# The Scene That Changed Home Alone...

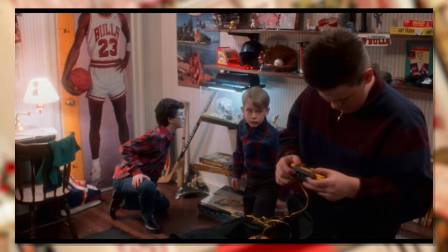(4:15)
Here's Kevin placing down Legos. The score now using lighter instruments as it's kind of a small thing, like a Tom and Jerry interactive interactive soundtrack.
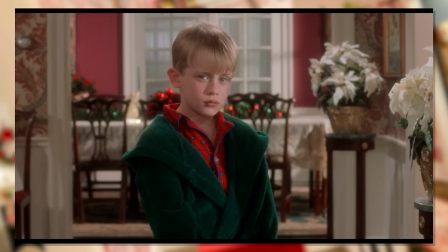(4:24)
Big bass for big movements, and lighter instruments for the small stuff.
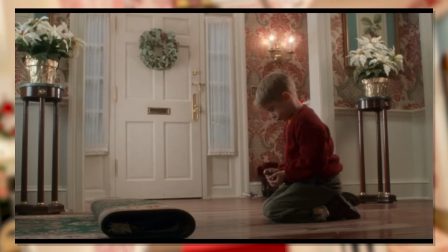(4:28)
And composition to give us a little more context as to where this is being directed to, with the door in the background commandeering about half of the frame.
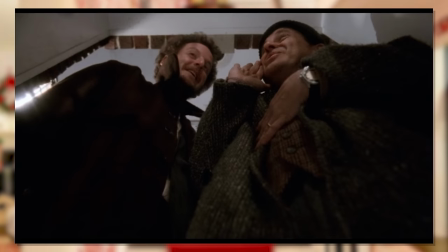(4:35)
We won't always get that kind of context, but it's good to start clear for your first example.
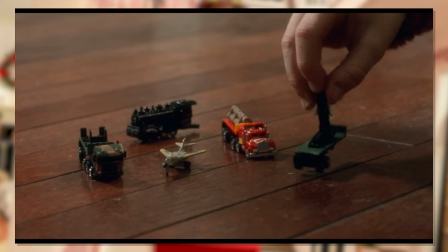(4:39)
And though the zoom-in is just following through, it's nice to see Kevin actually adjust one of the trucks, as if every small detail matters.
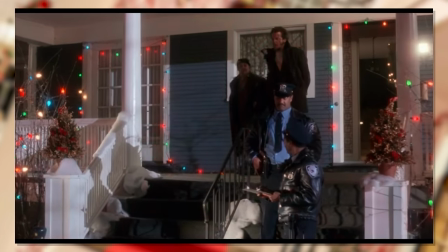(4:50)
And like here, you're a little more in the dark as to where it'll lead. I mean, to me, it's probably one of my favourite traps of the entire film considering the perfect delivery it leads into.
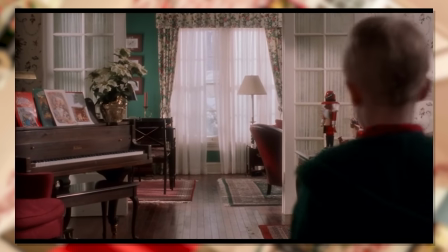(5:03)
And though it might go over some audiences' heads this time around, at least it's still clear where it is so far.
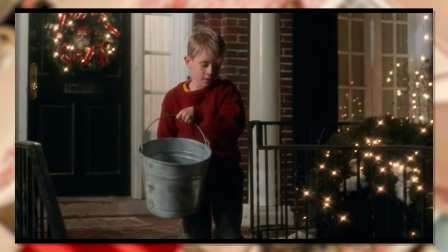(5:09)
Easing audiences into the mystery with each montage step.
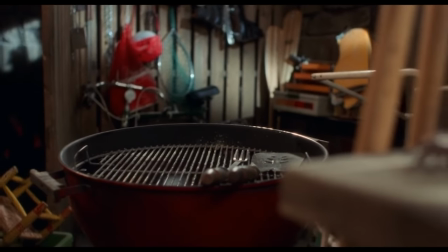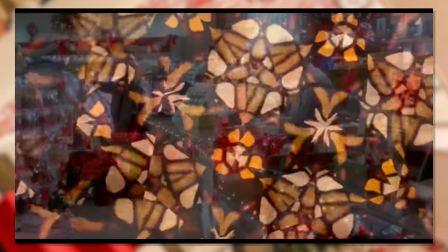(5:18)
And now we've evolved into a full-scale mystery shot. Kind of.
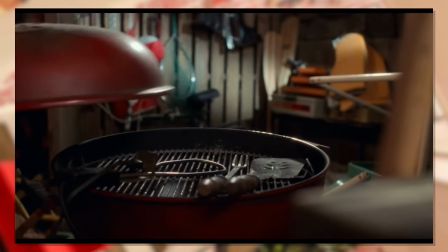(5:23)
It's always nice to see regular homely props used for another purpose as we only see a single hand grabbing some kind of prong out of context.
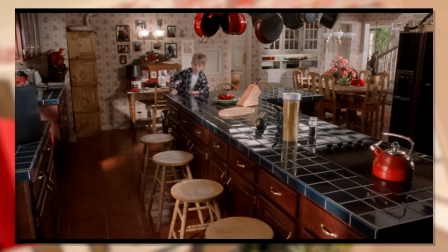(5:30)
But what really shines is the extra effort added to incorporate a second hint in the same shot, with just a simple pullback to focus on a chair and residing tarantula.
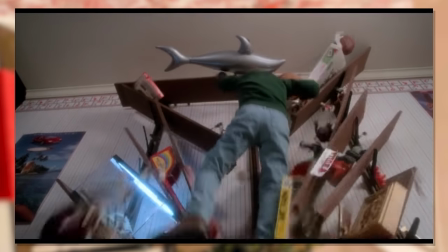(5:40)
Establishing it again to remind audiences of its existence. As this was initiated earlier in the film too, when Kevin collapsed Buzz's shelves, and accidentally released the thing.
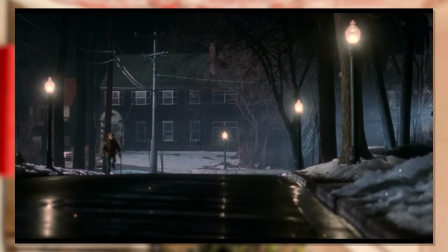(5:49)
Not to mention,
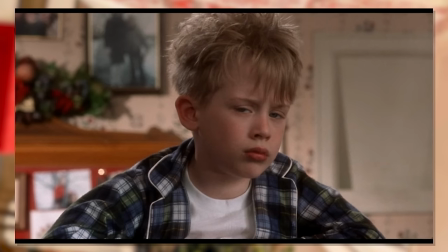(5:50)
having an unexpected element that even Kevin doesn't realise makes the whole sequence seem all the more interesting as not even the mastermind kid knows where this is going.
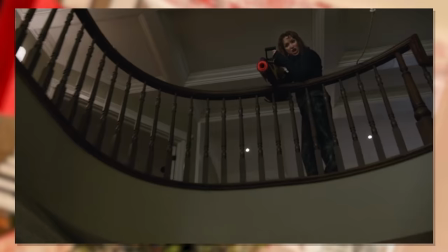(5:58)
As well as makes him not so omnipotent and overpowered. I bet they loved when the tarantula finally moved on cue.
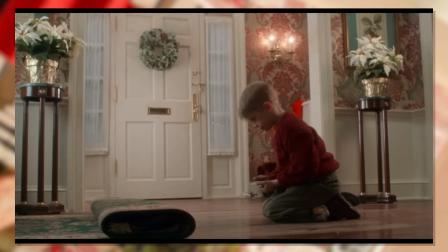(6:08)
Here's a follow up piece of context in the very next shot, hence why I said kinda. Though as we haven't gone full out of context just yet, it's just another step in easing us in.
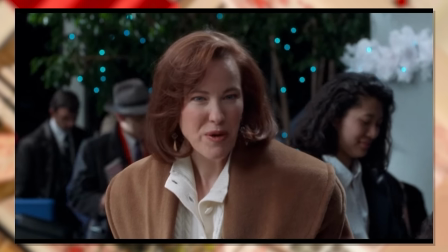(6:17)
And you know, it's actually quite gripping to see a little bit of VFX in this shot. I'm not quite saying I want a full-on CGI home alone in a sci-fi setting.
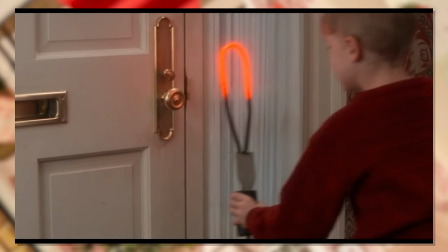(6:25)
I think. But suddenly seeing a glowing red hot prong ups the stakes a little and gets you invested to see how it'll come into play.
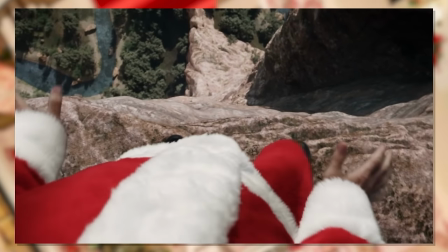(6:31)
Maybe I do want a sci-fi home alone. If they're gonna retry to hit this itch anyway, might as well set it in space or something.
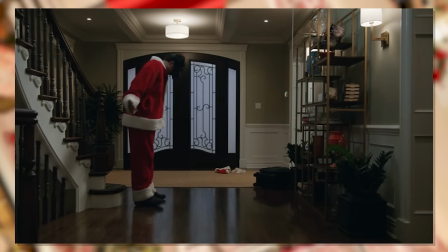(6:37)
Or fantasy lands.
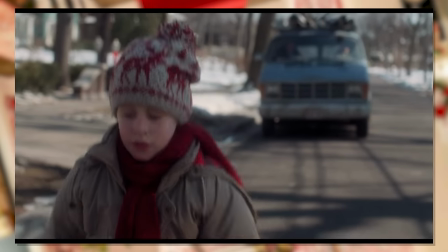(6:41)
More water and more stairs. And though you could probably pass the back entrance going down to the basement, it's a bit tougher to tell with the swiftness of the shot.
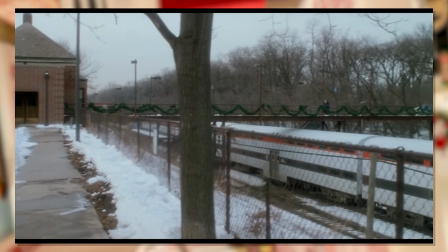(6:49)
Plus you're always wondering if this is actual water, or some mysterious chemical Kevin has access to.
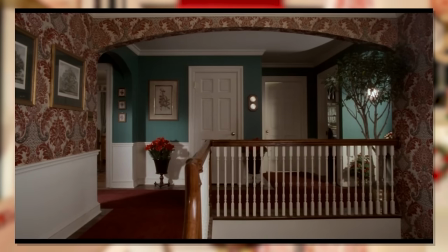(6:54)
Of course for that, Kevin will have had to actually interact with it already in this film, as every trap piece is essentially foreshadowed during all of Kevin's Home Alone escapades.
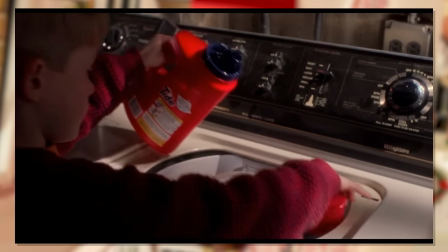(7:02)
Which is just great storytelling.
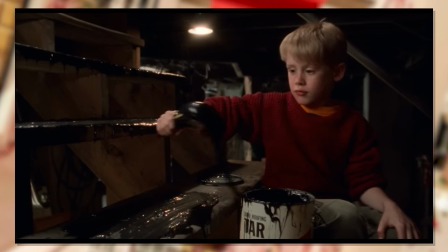(7:07)
Tar. Displayed in big clear text on the side of the can, facing the camera. What's getting progressively less clear is where we are.
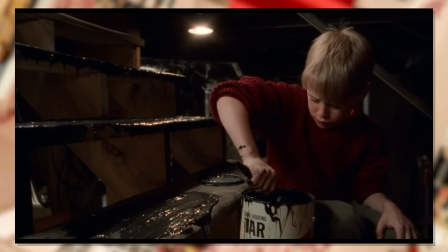(7:14)
Kinda looks like some kind of desk at first, and the lighting suggested to the basement, but actually, it's more stairs.
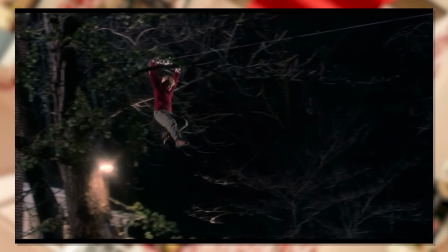(7:20)
I quite like the ambiguity of some of these shots and it gives just a hint without full-on spoiling exactly what fate awaits our bandits.
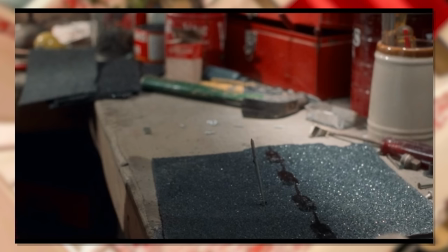(7:31)
And now we finally have no context at all. This is just a piece of arts and craft built at a crafting desk.
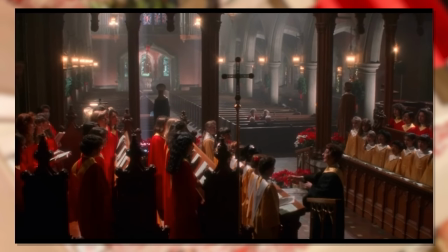(7:37)
And a nail sticking through some paper is all we have to go on. You never know it was made for more stairs.
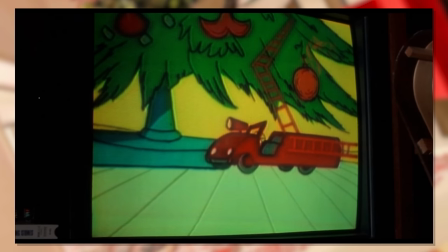(7:43)
Unless you're supposed to surmise we're free for free on stair prep. And a nice little tap for extra flair, as any kid would probably do after this project.
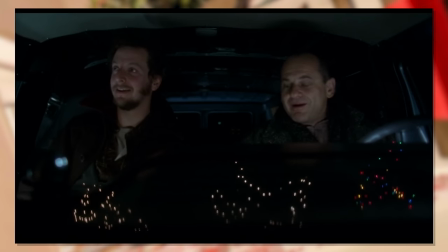(7:50)
You just can't resist.
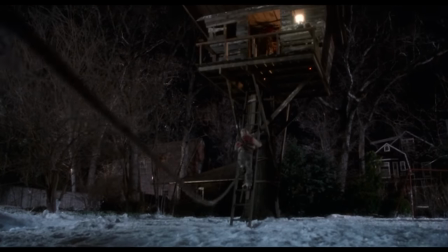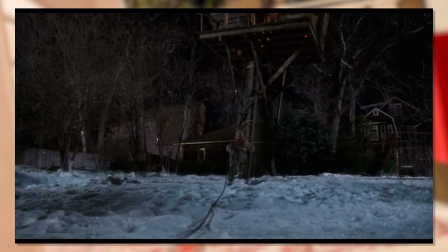(7:57)
And now we're upping the scale as Kevin runs outside towards his little treehouse.
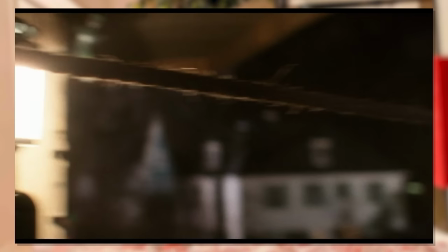(8:01)
Camera pulling up before we switch 180 degrees to face the other end of the rope attached to the top floor.
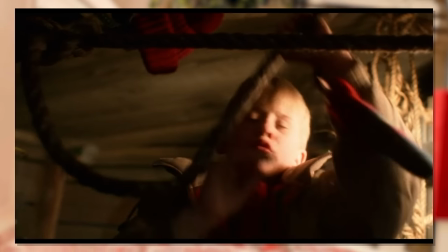(8:06)
I was wondering for the longest time how Kevin feasibly fit the rope into place here, but it makes a lot more sense going from house to treehouse than trying to fix it the other way around.
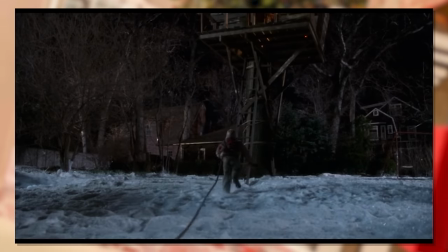(8:14)
He just had to throw it all out the top floor before this shot to the treehouse. Anyway, Kevin now has fixed it in place with a tight knot.